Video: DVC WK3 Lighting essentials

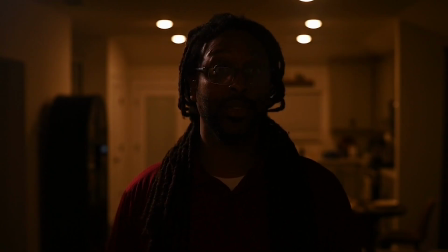(4:12)
Okay, this is the light that's left over, which is just the hair light.
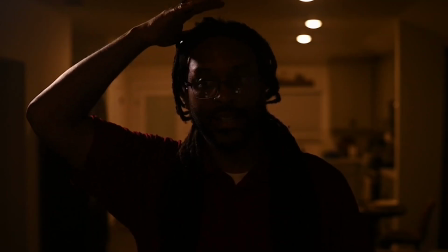(4:16)
Okay, so this hair light is lighting this part here up and separating me from the background.
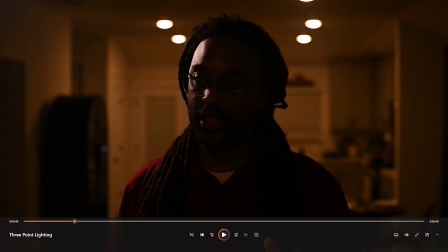(4:22)
Okay, so the hair light is also called the backlight, and that is one of the things that I did not mention. So just to give you the reference of what we're talking about, I have a 4-light setup in this particular shot.
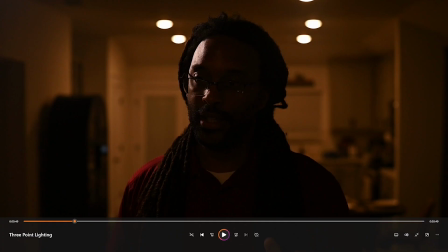(4:36)
I have the key light, the accent light, the hair light, aka the backlight, and I have the accent light all the way in the back.
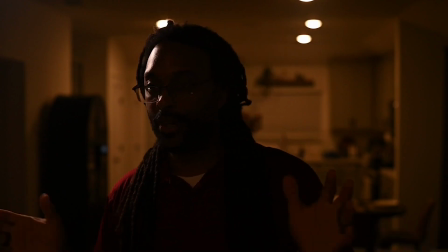(4:45)
Let me turn off the other lights in here.
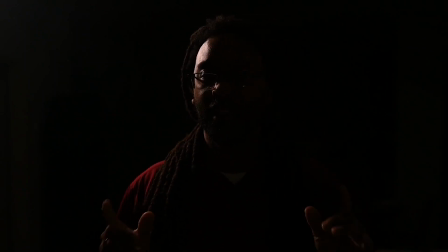(4:52)
So, without the other lights, this is where this light actually comes into play. If I was standing here, about right here. See how that lights up my hair? You can't really see it up there, but you see that?
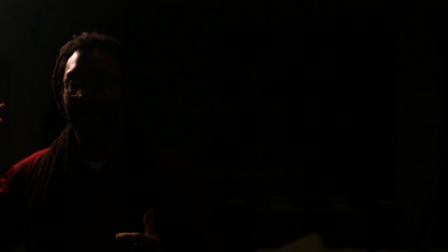(5:09)
That is where this light would come in to play, where it lights up my hair. Now, I'm standing up here, so you don't really see that brown on the top of my head, which that is what I wanted. I kind of wanted that slither right here on the side of my face.
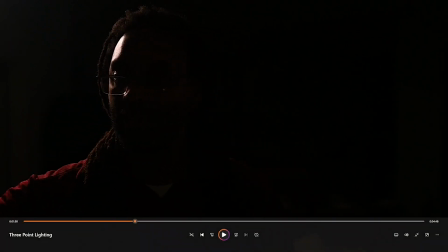(5:27)
And so that is what makes that light the hair light, also known as the backlight in this particular shot. The hair light is normally to add that separation from your background and also give you that halo look.
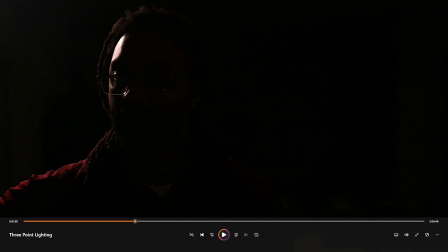(5:44)
However, it is also a backlight because it's normally a light that's behind you, which in this case, it was behind my actual setup. So it was the backlighting for this overall shot. And this light here would go and light up this side of my face with that warm color.
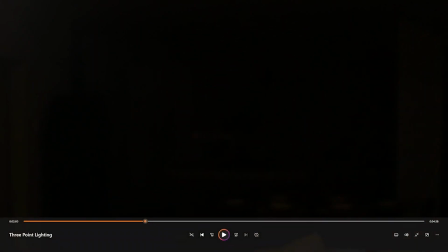(6:03)
And then this light, when it turns on. So that second light that I turned on just now, that would be your fill light. Okay. And so I will explain why I'm using or how I'm using the fill light in this particular setup here in a second.
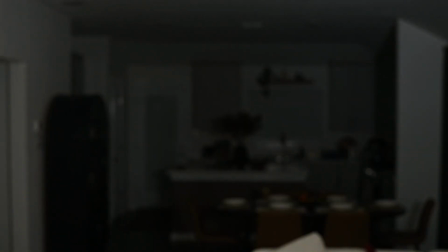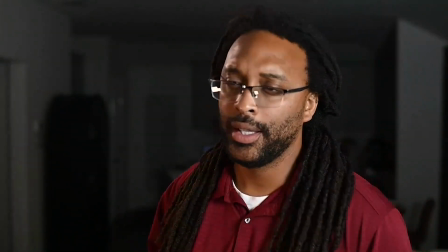(6:26)
It looks like this.
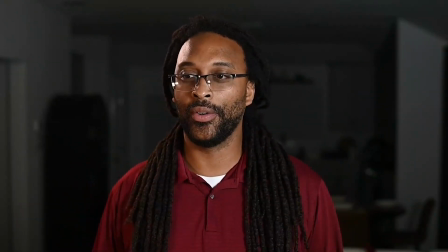(6:29)
Now, if you notice how washed out the background looks, it kind of looks a little dead, right?
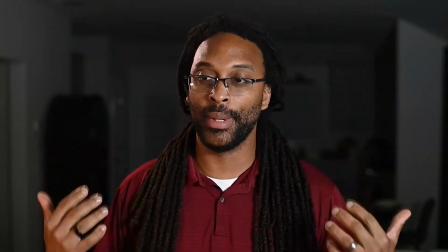(6:35)
And so that was the reason of adding the accent lights in the back. Now, if you notice, I'm controlling the light completely.
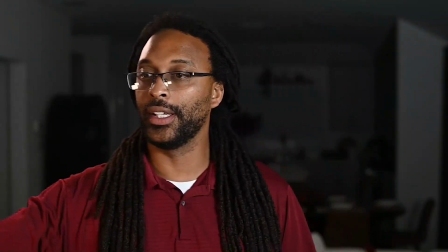(6:43)
So to get my skin this color and everything. Now, granted, it's also the white balance on the cameras.
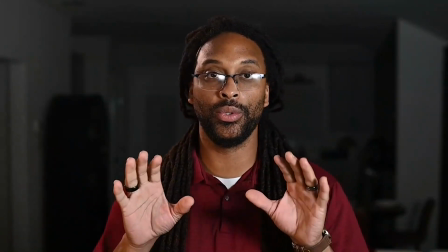(6:48)
I have to match them up to do exactly what we're seeing here.
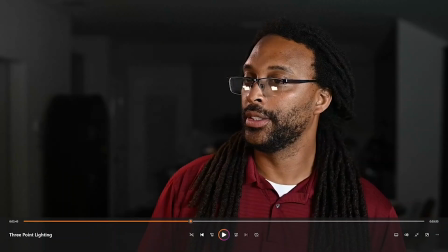(6:53)
Now, granted, if you notice how this video started off, I'm going to come right back to where we're at.
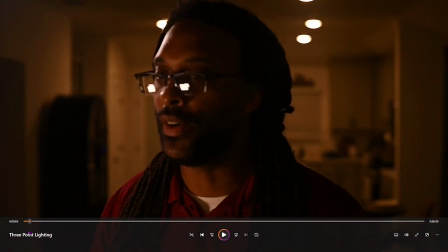(7:01)
But if you notice where the video started off, it was more on the orange,
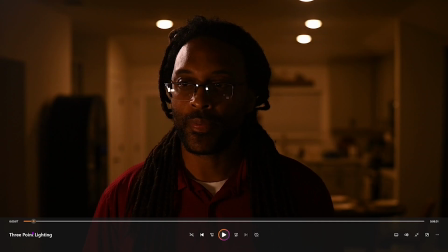(7:09)
tungsten side of the color wheel, and this is the white balance that you see here. Okay, and so I want to convey a certain color palette that I wanted to use in this video,
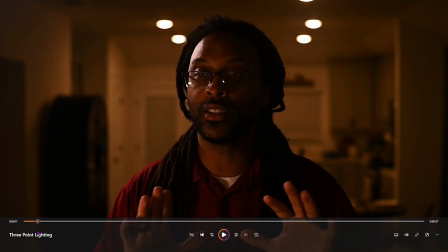(7:23)
and that is why the video looks like this at the beginning with the lights that I have. Okay, I believe the backlight or the hair light was set to about 4200 Kelvin.
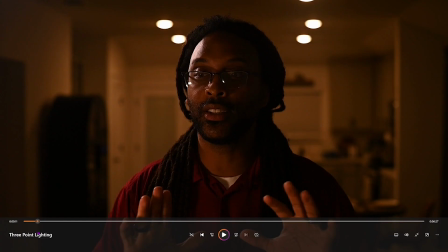(7:38)
And the fill light that I have in front of me, I think was at 5600 Kelvin, which gives me this orange looking color. And the reason why I did that is because my 200 watt light that I have here,
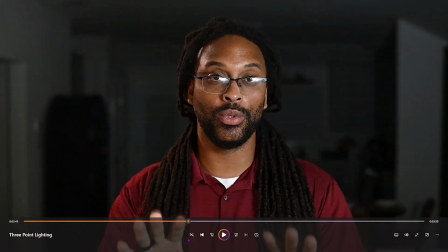(7:57)
okay, it is super bright. It is a 200 watt light, and it is roughly around, I believe, 4,000 Kelvin.
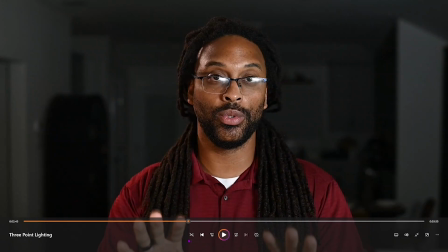(8:11)
And so when I say Kelvin, what I'm basically saying is the color temperature of the light.
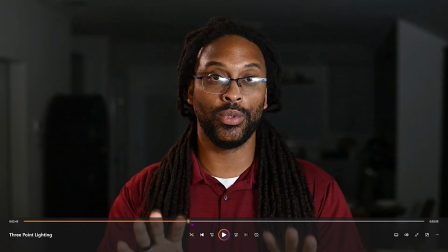(8:19)
And we'll go into this in a little bit, but you have a color wheel for temperature, and you have orange or tungsten all the way to white,
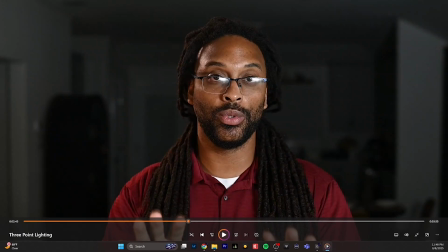(8:35)
or more of a daylight. And the white light that you normally see, not necessarily a fluorescent, but a fluorescent would be a good kind of indicator of the white that I'm talking about. Okay, so being that the 200 watt light that
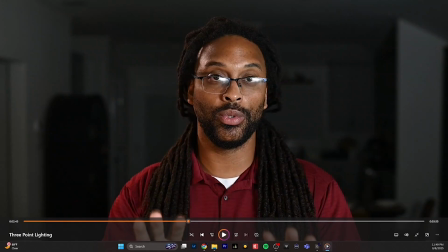(8:53)
I had on my face as my key light was so bright and it had that set color, I had to then set my white balance to a specific number, and then I had to change the lighting, my accent and my backlighting, to match the color I wanted,
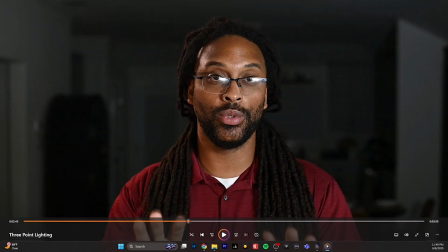(9:10)
so that my skin wouldn't look washed out by the white light that was hitting me. I still wanted to look the color that I naturally am, and I still wanted my shirt to look red, and I wanted the background itself. If you look, my walls are white.
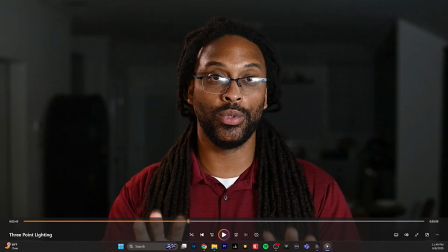(9:25)
So my white balance was to get the room as perfect as it would be without that white light on, and then compensate for the lighting of me being in that room as well.
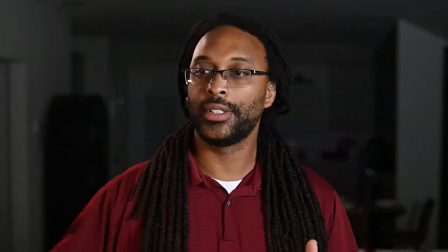(9:40)
Do exactly what we're seeing here. So this is kind of advanced. Since we already have a 3-light setup, I wanted to show you guys this.
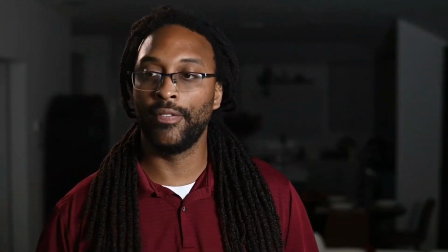(9:48)
So if I were to turn off my fill light, this gives me that dark,
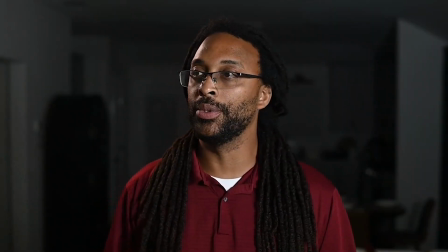(9:52)
moody shot that you normally would see on, Instagram videos and stuff like that.
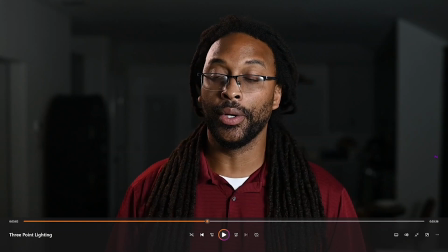(9:58)
Now, the dark, moody shot that we're talking about is the reason why I want you to buy the black Bristol board from the dollar store.
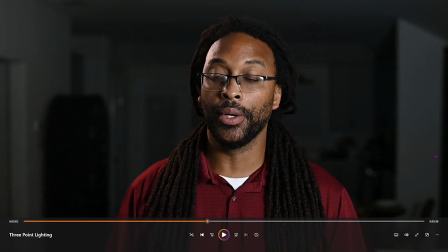(10:10)
That will give you that contrast right there, because if I had the black Bristol board and I was holding that up to the side of my face, it would basically give me more of a shadow to the shadowy part of my face right now.
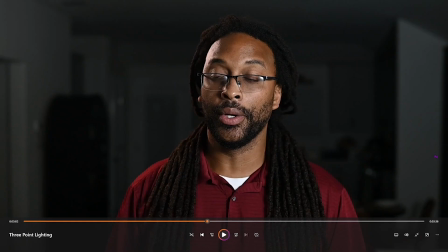(10:25)
And vice versa, if I had the white Bristol board, it would actually bounce the light from the key light off of the Bristol board and then onto my face, just like a reflector would do.
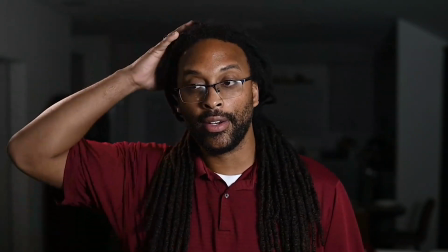(10:38)
So they're just using two lights, a hair light and a key light, or a halo light and a key light.
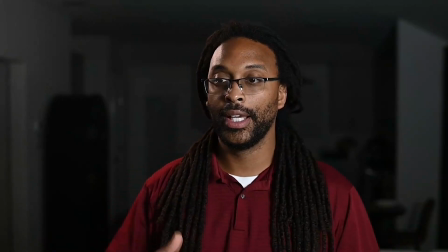(10:45)
Now, if you want to go a step further and like really get it more dramatic, I'll turn the hair light off.
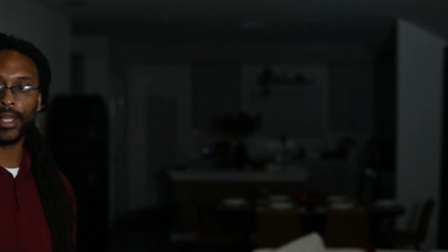(10:53)
Or the backlight. Okay. Now, as you can see, now I'm just standing here, okay?
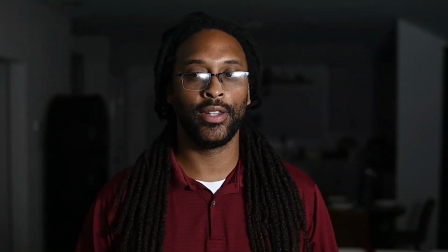(11:02)
Now, if I stand here, turn this way, you can see the light, the key light in my glasses.
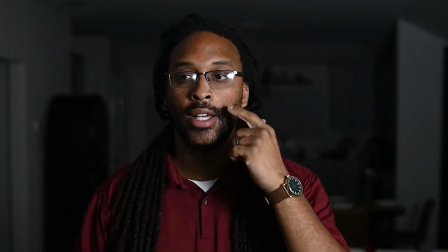(11:08)
But in this shot here, you can kind of see on this side, you can see that triangle.
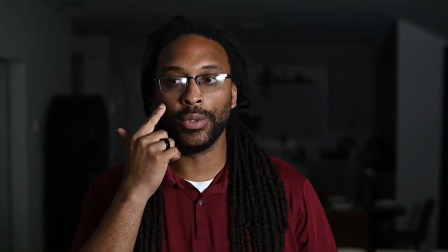(11:15)
That is called the Hollywood triangle or Hollywood lighting right there. You see the shadow on this side of my face where it's just like here, it goes up here and it comes over to that nose, that triangle there.
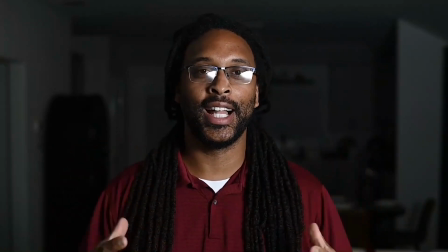(11:27)
That's the Hollywood lighting. So trying to get that Hollywood lighting there just with the one light is pretty easy.
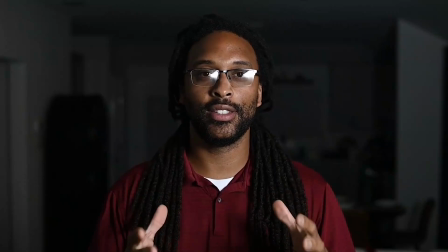(11:35)
You just have to have your angles, right?
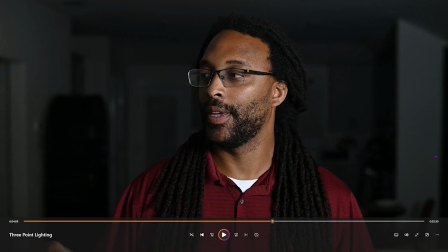(11:39)
So that's going to be our project this week, is for you to play around with the lighting that you have, with the Bristol board that you have, in order to achieve Hollywood lighting. Now, granted, I am giving you free will. You can shoot whatever you want to shoot.
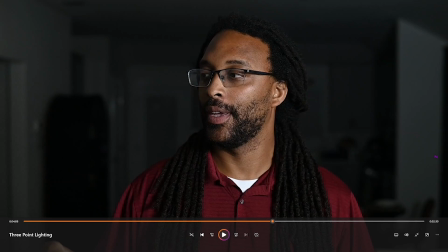(11:58)
I would go back to your week 1 project that you already did a storyboard for, and I would shoot that video as much as you possibly can. I would want you to shoot a 3 to 5 minute video and focus on Hollywood lighting,
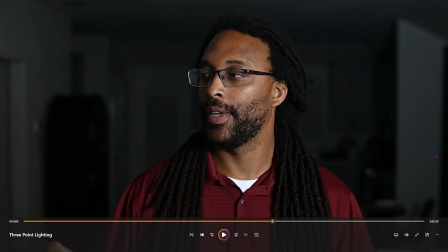(12:15)
all right, or the Hollywood light that triangle, the Hollywood triangle, Hollywood lighting on your face. You can achieve that by just having one light source as I've shown you here.